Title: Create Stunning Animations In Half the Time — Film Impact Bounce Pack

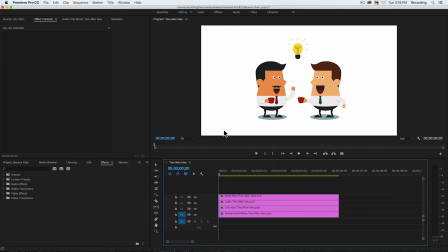0:03 Welcome to the in-depth video about Film Impact's Bounce Pack. Bounce Pack is an incredible, powerful set of video transitions. It allows you to quickly create smooth animations within Premiere without having to jump to After Effects. Here are a few examples of things that can be achieved with Bounce Pack.
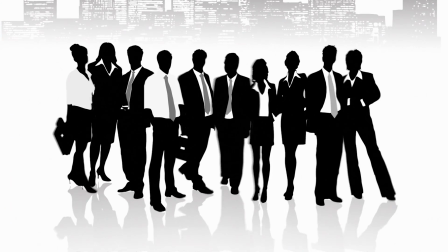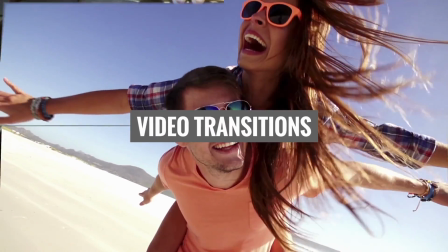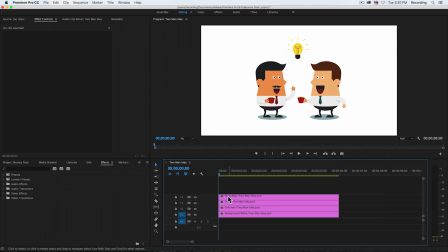0:35 We'll start off slowly with a small sequence that contains three elements and a white background. These are two-dimensional graphic elements, and what I like to do is to add a 3D feel to it by applying the Impact 3D Flip.
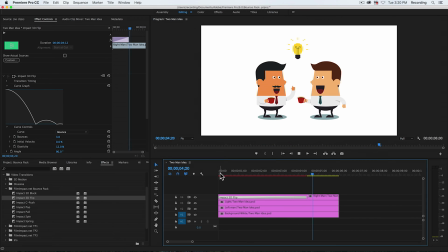0:50 Having this applied to the little man on the right will immediately show the effect. It is a cool 3D reveal with motion blur and a nice bouncy effect. Let's click the transition in the sequence and head over to the Effect Controls tab. Here we can find the parameter controls.
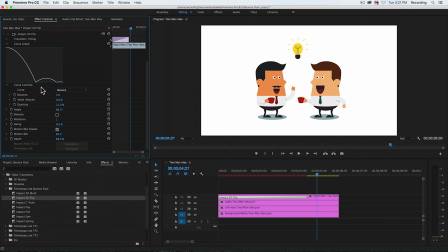1:08 The animation curve that you see over here will show you visually how the bounce is moving throughout the transition. See how we can easily tweak the animation by changing just three parameter controls. We can change the initial velocity, the number of bounces, and the elasticity of the bounce.
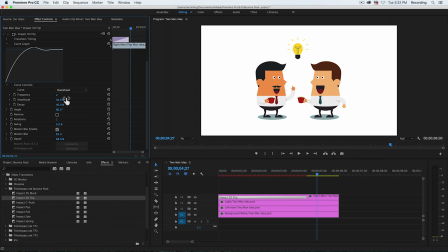1:27 Changing the bounce type to overshoot will give another type of animation that is affected by frequency, amplitude, and decay. This is fun to play around with. Compare this to animating with keyframes.
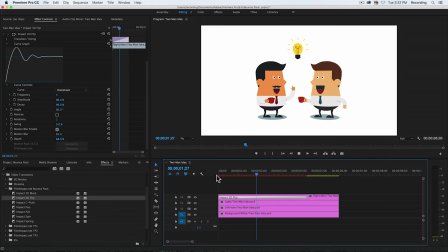1:41 Can you imagine the amount of time this will save you for this kind of animation? Now, look at the quality of the motion blur. This is incredible. Compare this to doing motion blur in After Effects.
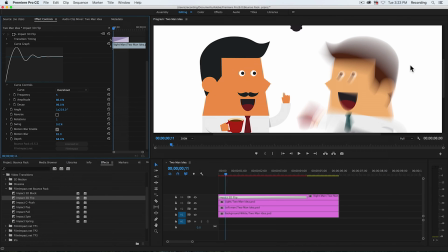1:52 Can you imagine our plugins take up to 128 motion blur steps to give it that really smooth-looking, high-quality blur? A bounce pack renders very quickly, especially considering the amount of blur it processes.
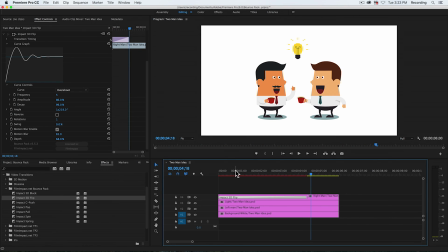2:05 Moving on with this particular animation, I'm going to choose a nice curve that I'm happy with. Let's copy and paste this transition to the little guy on the left. Invert the angle to make it move in the opposite direction.
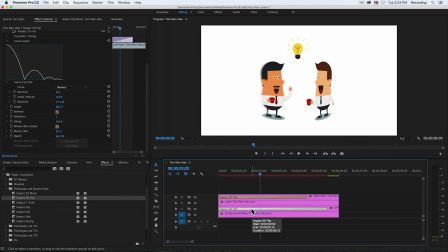2:17 I like to have a different transition length here to give it a dynamic feel. Doing the same for the light unit above will give this animation. Isn't that cool? Let's create another animation with a lot more elements.
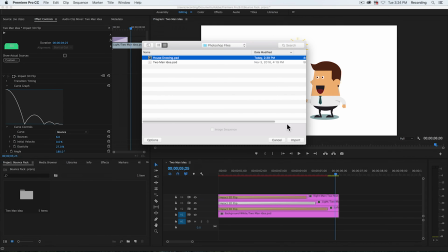2:30 I'm going to import a layered Photoshop file. When you import a Photoshop file, Premiere shows a couple of options.
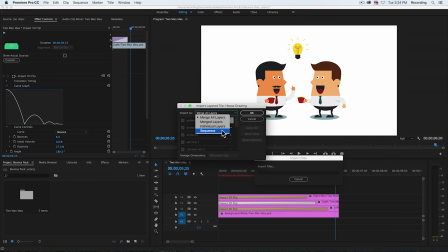2:38 We don't want Premiere to merge all the layers. Instead, I'm going to choose Import as Sequence.
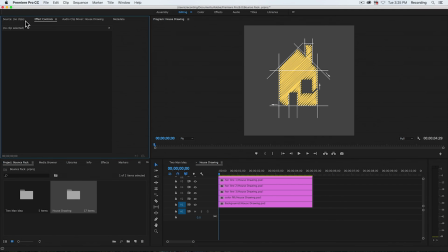2:45 This will create a sequence with all the layers visible, just like in Photoshop.
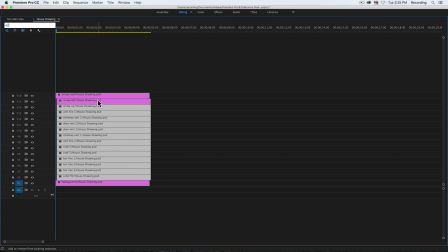2:50 To create a nice dynamic animation, I'm going to create an offset of 2 frames for each layer. Usually having 1 or 2 frames offset is enough for the final dynamics of the effect.
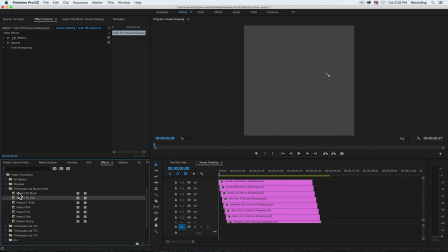3:01 Now I'm going to choose a transition that will work for this particular image. I'm going to choose Impact Pop and tweak the animation curve. Set the duration of the transition to about 2 seconds. And here's the cool part.
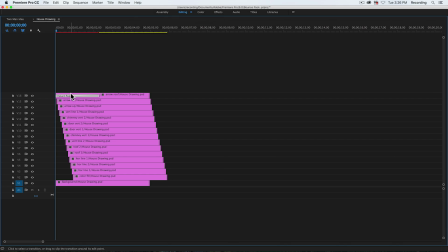3:14 Select the transition and copy it. Now select all the endpoints of the stacked layers by command-dragging them all. Then all we need to do now is paste. There you have it.
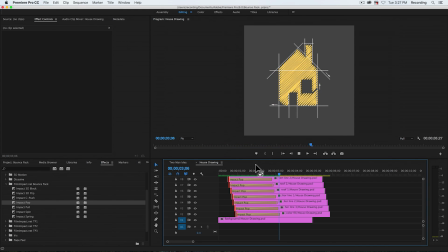3:28 Isn't that just incredible? If you want to tweak some more, go right ahead. Select the top transition. Change the parameter controls. Copy the transition.
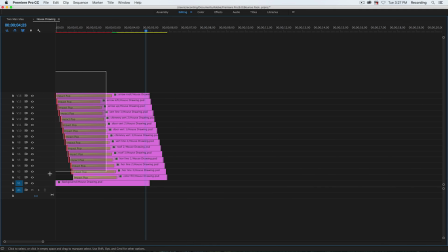3:39 Again, select all the endpoints and paste it to all the layers.
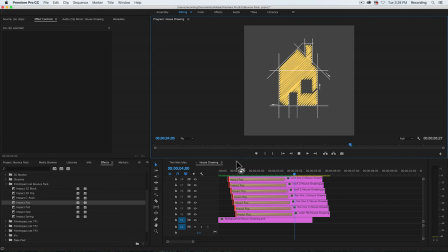3:44 Did you ever think about accomplishing this effect so quickly right within Premiere Pro? This is the power and beauty of Bounce Pack. Thank you for watching.